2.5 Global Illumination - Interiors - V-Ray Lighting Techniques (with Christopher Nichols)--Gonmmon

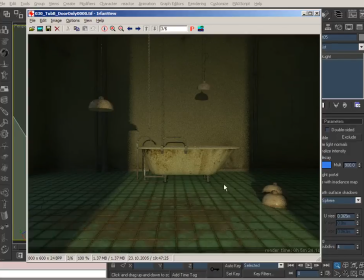And then of course we've got the nice softness of these doors and the sharp shadows of these things, and it creates that oomph over here. I've also got in this scene, this is why you have some illumination here that's going on this on these tiles.
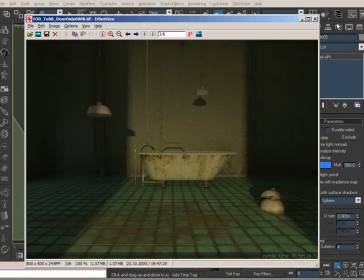These are actually specular reflection of
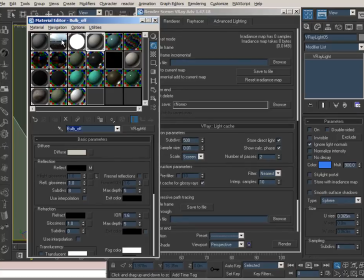HDR. As you know, we normally have to turn our HDRs really, really high, but if you turn them low, like value of 1, which would be standard for an exterior scene, it's probably very low for interior scenes, as it's kind of struggling to get through the
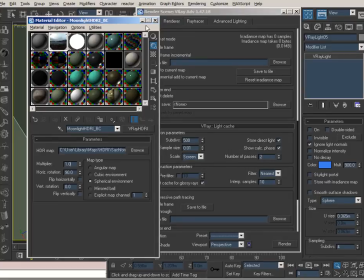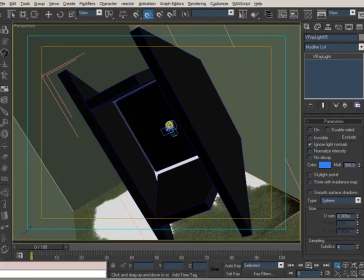the next thing we're going to do is go back to our main camera here. Let's see.
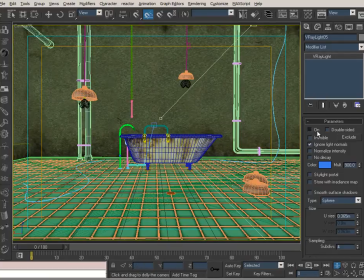Is I'm going to turn on the moonlight again, see what the moonlight and the door light does together, and I'm also going to turn on this light. I think based on what we've seen in the other one, I like the placement of this light, but I don't like the actual fact that it's on.
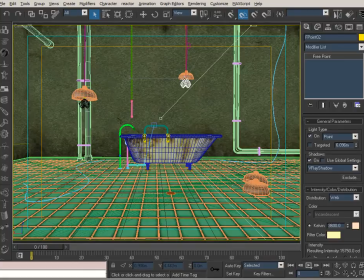So I'm actually just going to turn that off. I'm going to have this just as a light source here. I'm going to have this as actually illuminating, because I kind of liked what it was doing to that back wall. And I also liked what it was doing to the ground in terms of the shadows.
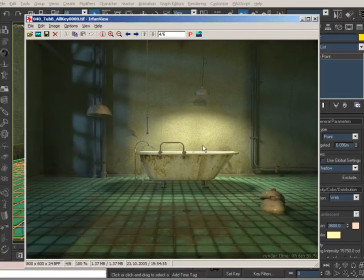So let's go ahead and look at what those effects are. And that gives us basically this scene. So you'll notice a few things. You'll notice that basically our scene is a lot brighter. We've basically got 3 strong light sources coming through. We've got our moonlight coming here.
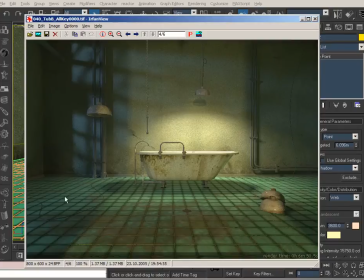We still got the little bit of sheen of the reflection going on of the window ambient light. We've got nice little interesting scouts from the IES light. We've got the door light coming in here.
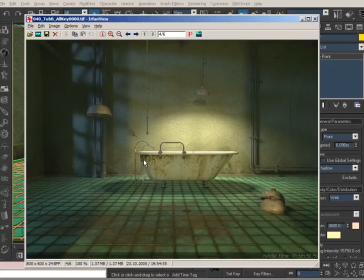And generally we're in pretty good shape. There's a few little critiques at this point where we can really start to finesse things and we can really start nitpicking. So what I like to look at is look at the effect of this area here.
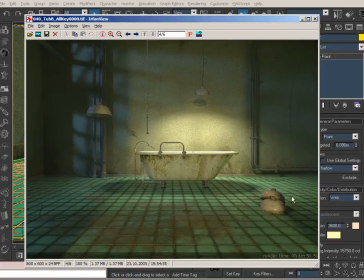And I'm basically thinking that this needs a little more light, and this area here looks a little flat. So I'm really just starting to nitpick little detail areas, and I find that this zone has just kind of gone flat, and just not kind of gone flat. So if I was going to be a DP,
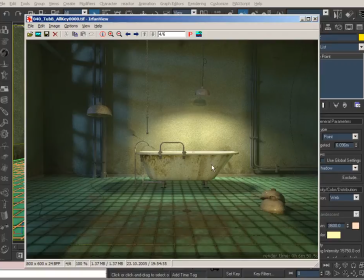I would probably try to think about adding a little more oomph and giving this zone here, which is kind of interesting, a little more kick,
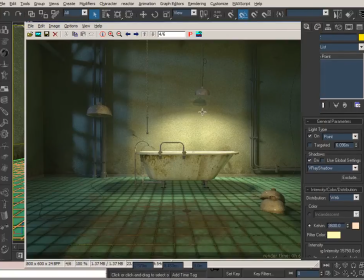and probably try to fill in that area there. And that's what I've done with 2 more Fresnel lights.
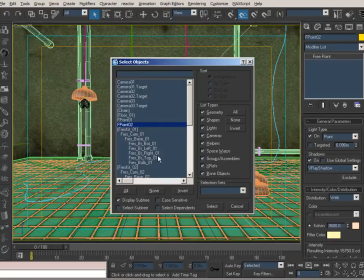I'll kind of look through those real quick. I've got this one here.
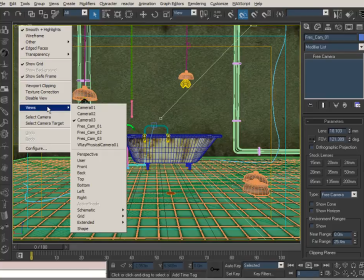Let's see. Which one was that? Sorry, this one.
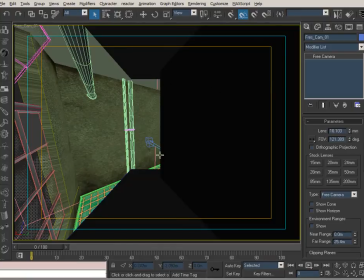and that's going to illuminate that corner spot there, and I've got my barn door sort of blocking the tub area, just sort of trying to focus it on here, and then I open the other barn door real wide to make sure it went through there.
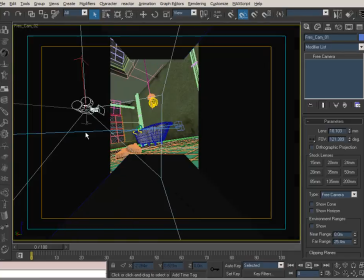The next one I have is on this one, which is basically concentrating on that little tub area there. Really small barn door. Of course, you can always do these stage lights with the barn doors completely open, which is what they do on set as well, but then it just becomes a little more complicated.
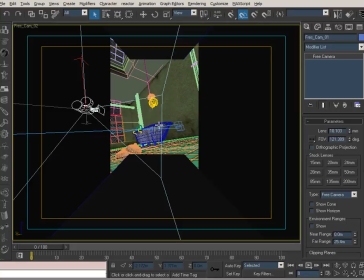These barn doors are really kind of useful to do that effect. Okay, so I'm going to go ahead and do that render. I'm actually going to do it live, and there's a reason for that. I'm going to talk about that. So I'm going to go ahead and render and pause the video and come back with what we have.
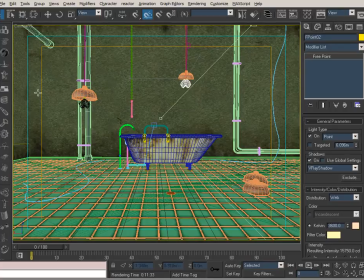So I've gone ahead and rendered that with those extra kicker lights in those corners.
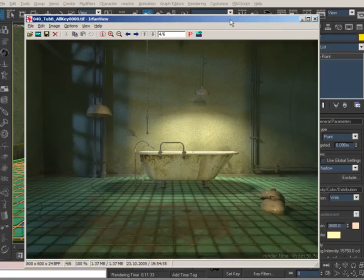And I'm just going to do two things. First, I'm going to show you the difference of what it made.